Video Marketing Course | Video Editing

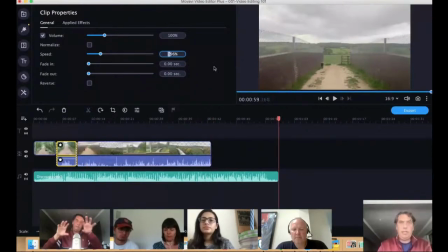20:33 So you can have it, you know, you can have one overlaying another, or you can have, you know, top bottom.
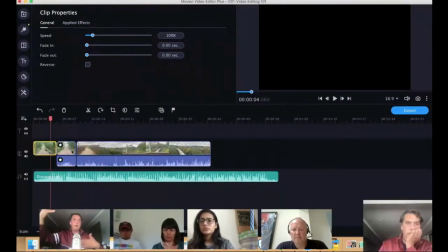20:40 I think on this software you can have up to 4, so you can have a split screen of 4.
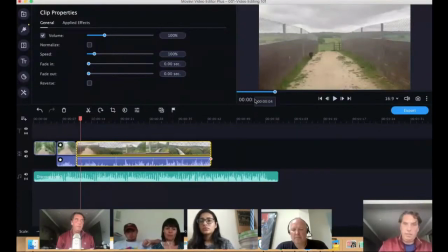20:44 But then you've got, you know, while we're on this topic, you've also got text overlays. So that's an overlay track that doesn't draw down on one of your video tracks.
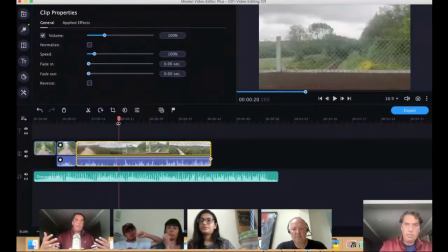20:58 So we're sort of getting a little bit advanced here, but I suppose you've got, with the software like this particular software, you've got up to 4 video tracks, up to 2 or 3 audio tracks,
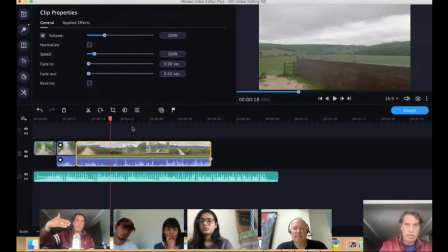21:11 and then a text and or image overlay track on top of that. So you can overlay a lot of stuff.
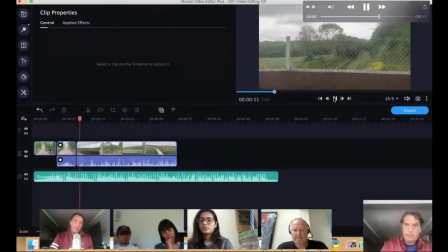21:21 But in this sort of simplistic edit, what we've done here is we've created an intro section.
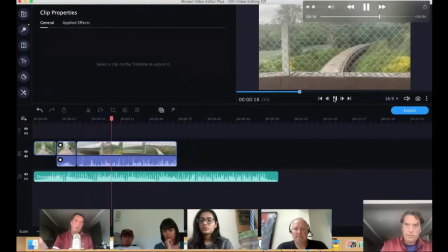21:30 Now the middle section was as we approach, you know, the bridge where we're going to get a train going underneath it.
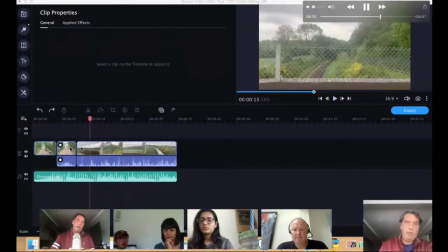21:37 Because I wanted the middle section also to be over only 5 seconds, there was a 10-second run up to it, but we went in and we set the speed of this video to be at 200%.
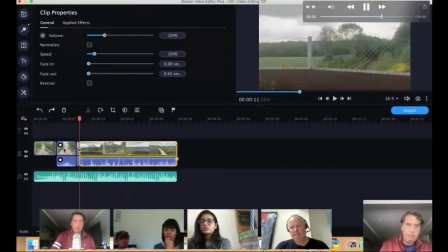21:49 So this video is playing twice as fast as, you know, as the natural speed, which renders it at 5 seconds. As we get on to the bridge, I want to capture the point at which,
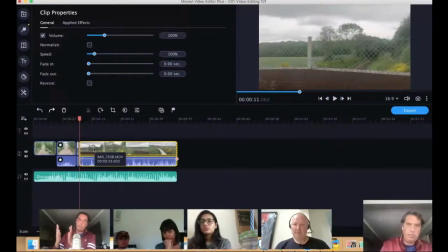22:04 you know, I look right, and the point at which the viewer can see the train approaching from the right.
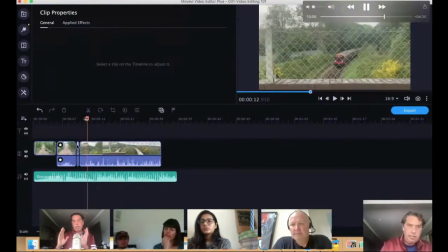22:13 You probably sort of missed it earlier on, but because you know, I'm a rookie production camera person,
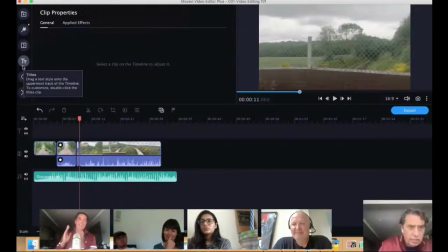22:20 when I turned to the right, and I didn't actually create this video specifically for this purpose,
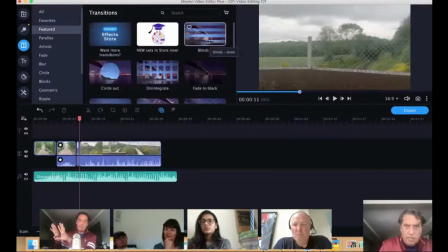22:25 but when I turned to the right, I zoomed in to the train that was coming towards us.
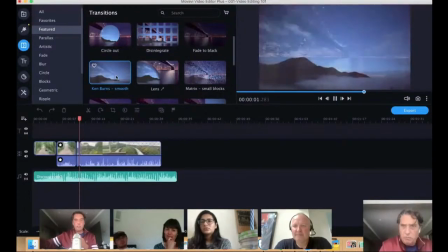22:32 So you get this turn to the right, and then you get this jump forward, which kind of looks bad for a video. So that's the component there that I'm just setting about removing.
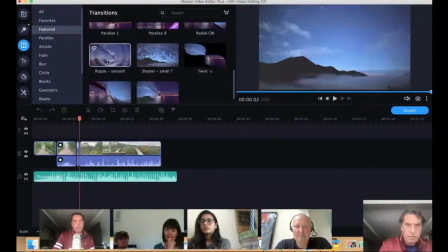22:43 And what we're looking to do here is add what's called a transition.
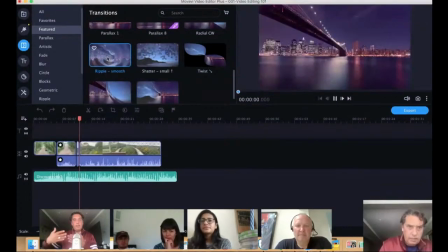22:49 So you don't have to have a transition when you move from one scene to another,
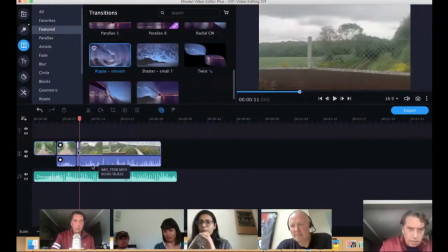22:54 but all of the editing tools will give you, you know, basic transitions.
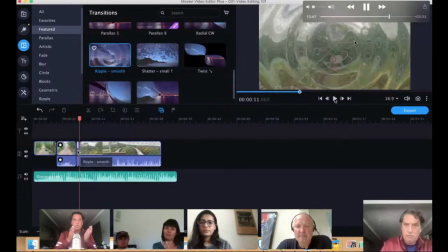22:59 And as you can see in the top right here, this is a ripple transition. So that as we go from that particular scene to the jump towards the
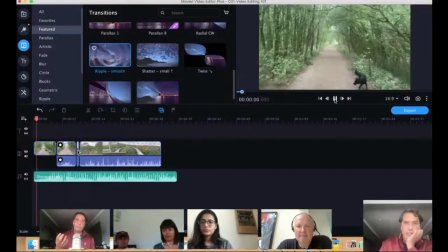23:10 jump towards the train coming in, we're going to have a ripple transition. And transitions in their most simplest form are used to
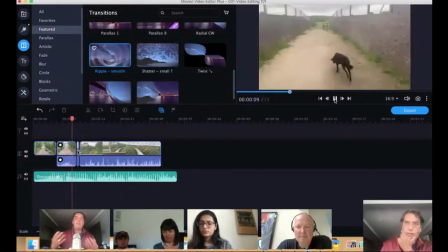23:19 represent either a change in, you know, theme of the video, or potentially a change in time passing.
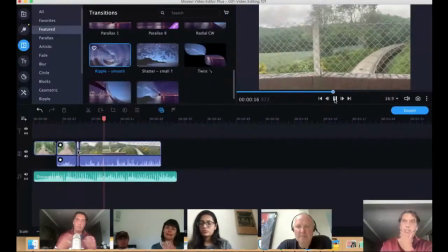23:27 So we're out in the middle of the nice countryside, and then suddenly there's a train coming at you, and that was the idea, at least for this example.
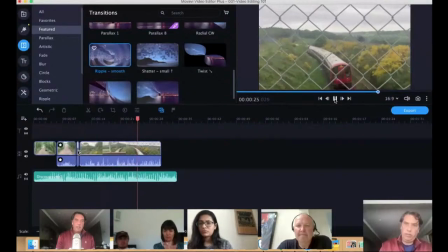23:35 Okay, so what we're doing in this last portion of the video,
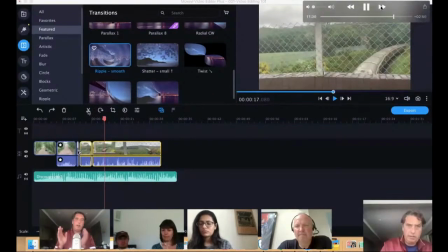23:42 which we can speed up a bit, is just looking to smooth out this movement that goes from right to left, because, you know,
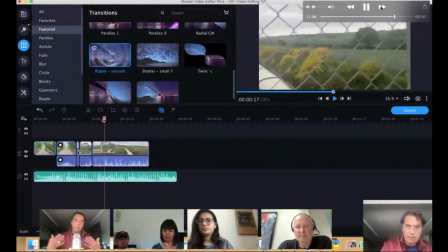23:51 and as we'll see in the sort of the professional advice that comes from the professional edit cuts, we want to bring the viewer with us. So it's important that the viewer feels when they're watching the movement is consistent,
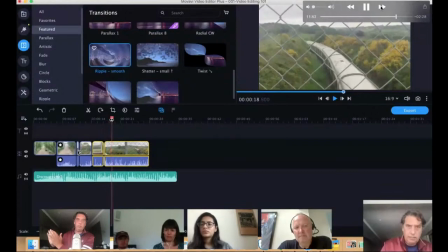24:05 and they're not looking at a train in one direction, then suddenly looking at it in another direction. It would feel incorrect. So we have to allow this movement that comes across, so that the viewer can stay with us towards the back end of the video.
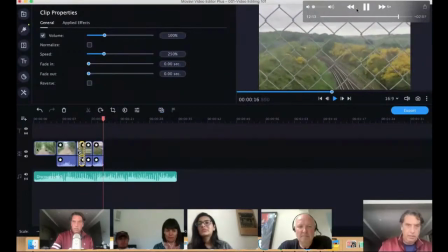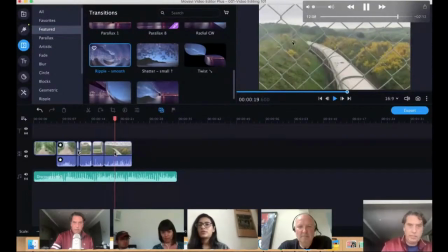24:29 So this last component is just smoothing out that transition.
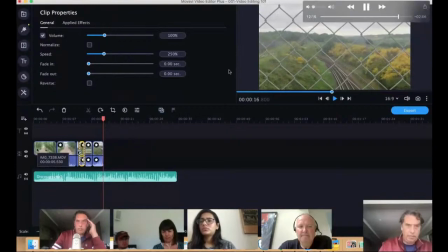24:36 And then right at the end, we end up with a 15-second video.